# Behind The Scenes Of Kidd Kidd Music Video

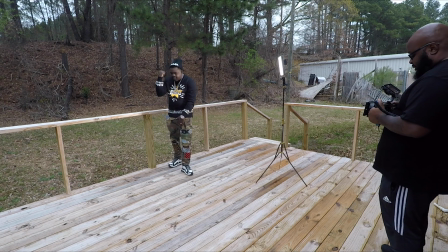4:23 Then I would have came to this shot, so that way we wouldn't lose no sun. But luckily, we didn't lose any sun. Everything was good. And me having this light off to the side really set it off in camera.
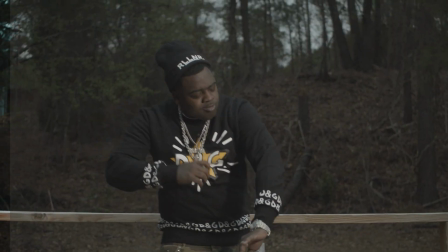4:38 I put that up so you can see that. But again, we got the ND filter on the Blackmagic Pocket Cinema camera 4K,
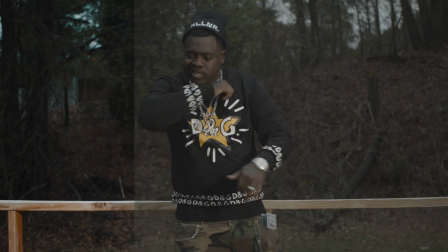4:47 and what the ND filter does is helps me keep my depth of field shallow,
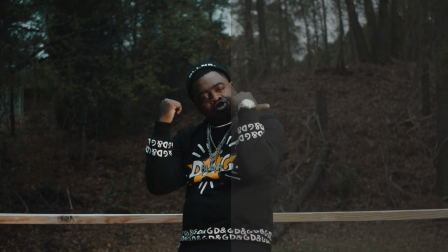4:53 so that way everything not in focus really gives it a cinematic look.
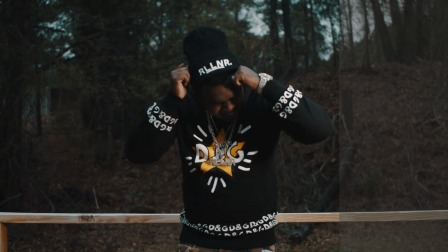4:58 So that's what we did on this shot, and the only two shots we got on this is a close-up and a wide shot, like I said,
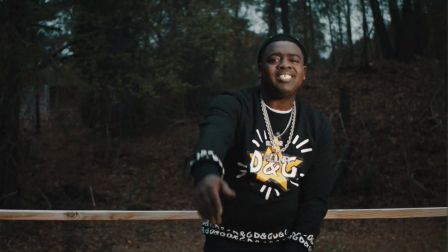5:07 to get his shoes in the scene as much as possible. his shoes cost a lot of money.
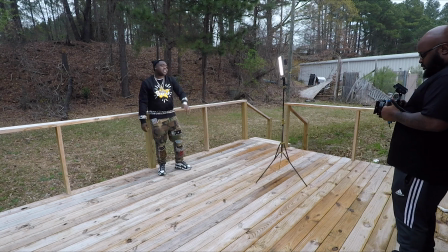5:12 And he switched up on this scene, so we had to get the camo and the shoes and all of that in this scene. And then also we did B-roll again. He got the same jewelry on, but different clothes.
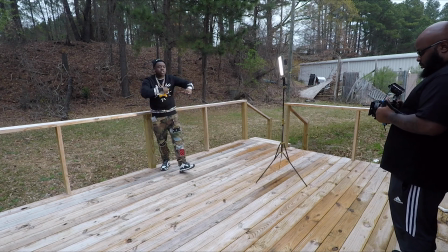5:26 So, you know, we got B-roll of this scene too, with the jewelry, the shoes, the money, the chains, and all of that. So, yeah, we killed this scene outside. Now we headed back inside to the actual studio. All of this in the beginning is B-roll.
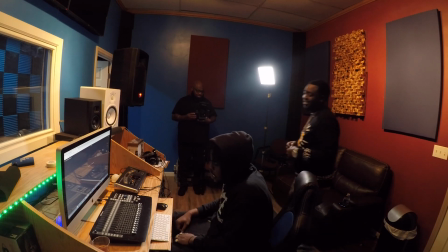5:45 They did a skit with a kid walking the studio, which we're gonna put this at the beginning of the video when it first come on.
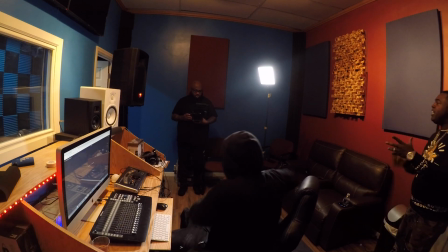5:52 Him dapping Rob up and then heading to the booth. He got a couple of lines in there where he said he ignoring phone calls, so we did some B-roll of that. Some B-roll of him drinking in the booth.
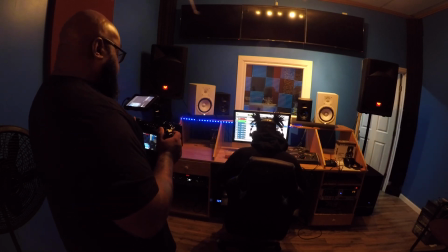6:09 Just some shots of him from this side looking into the booth of him rapping.
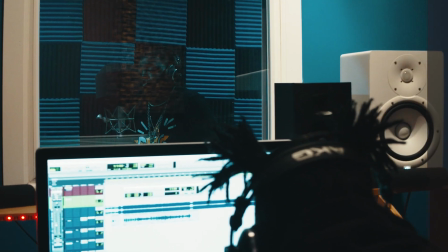6:16 And then, you know, from that point we did another performance scene from the side while he's spitting into the mic.
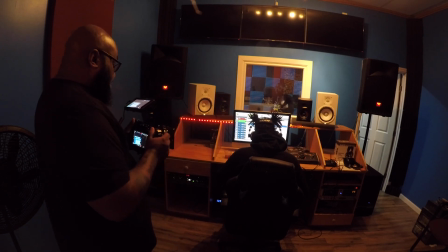6:25 You know, handheld with movements back and forth. That's about it, man.
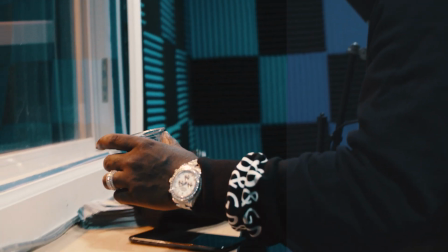6:30 That's wrapping up the Kid video. Y'all make sure y'all stay tuned for the next behind the scenes.
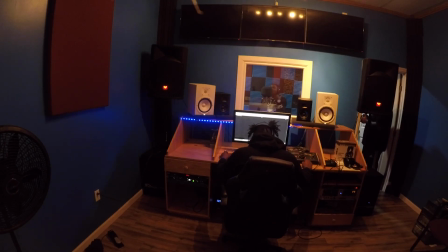6:36 If you like this kind of content, make sure you, man, shoot me a comment. Let me know y'all feeling these, man. Other than that, I'm out, man, but y'all keep them cameras rolling.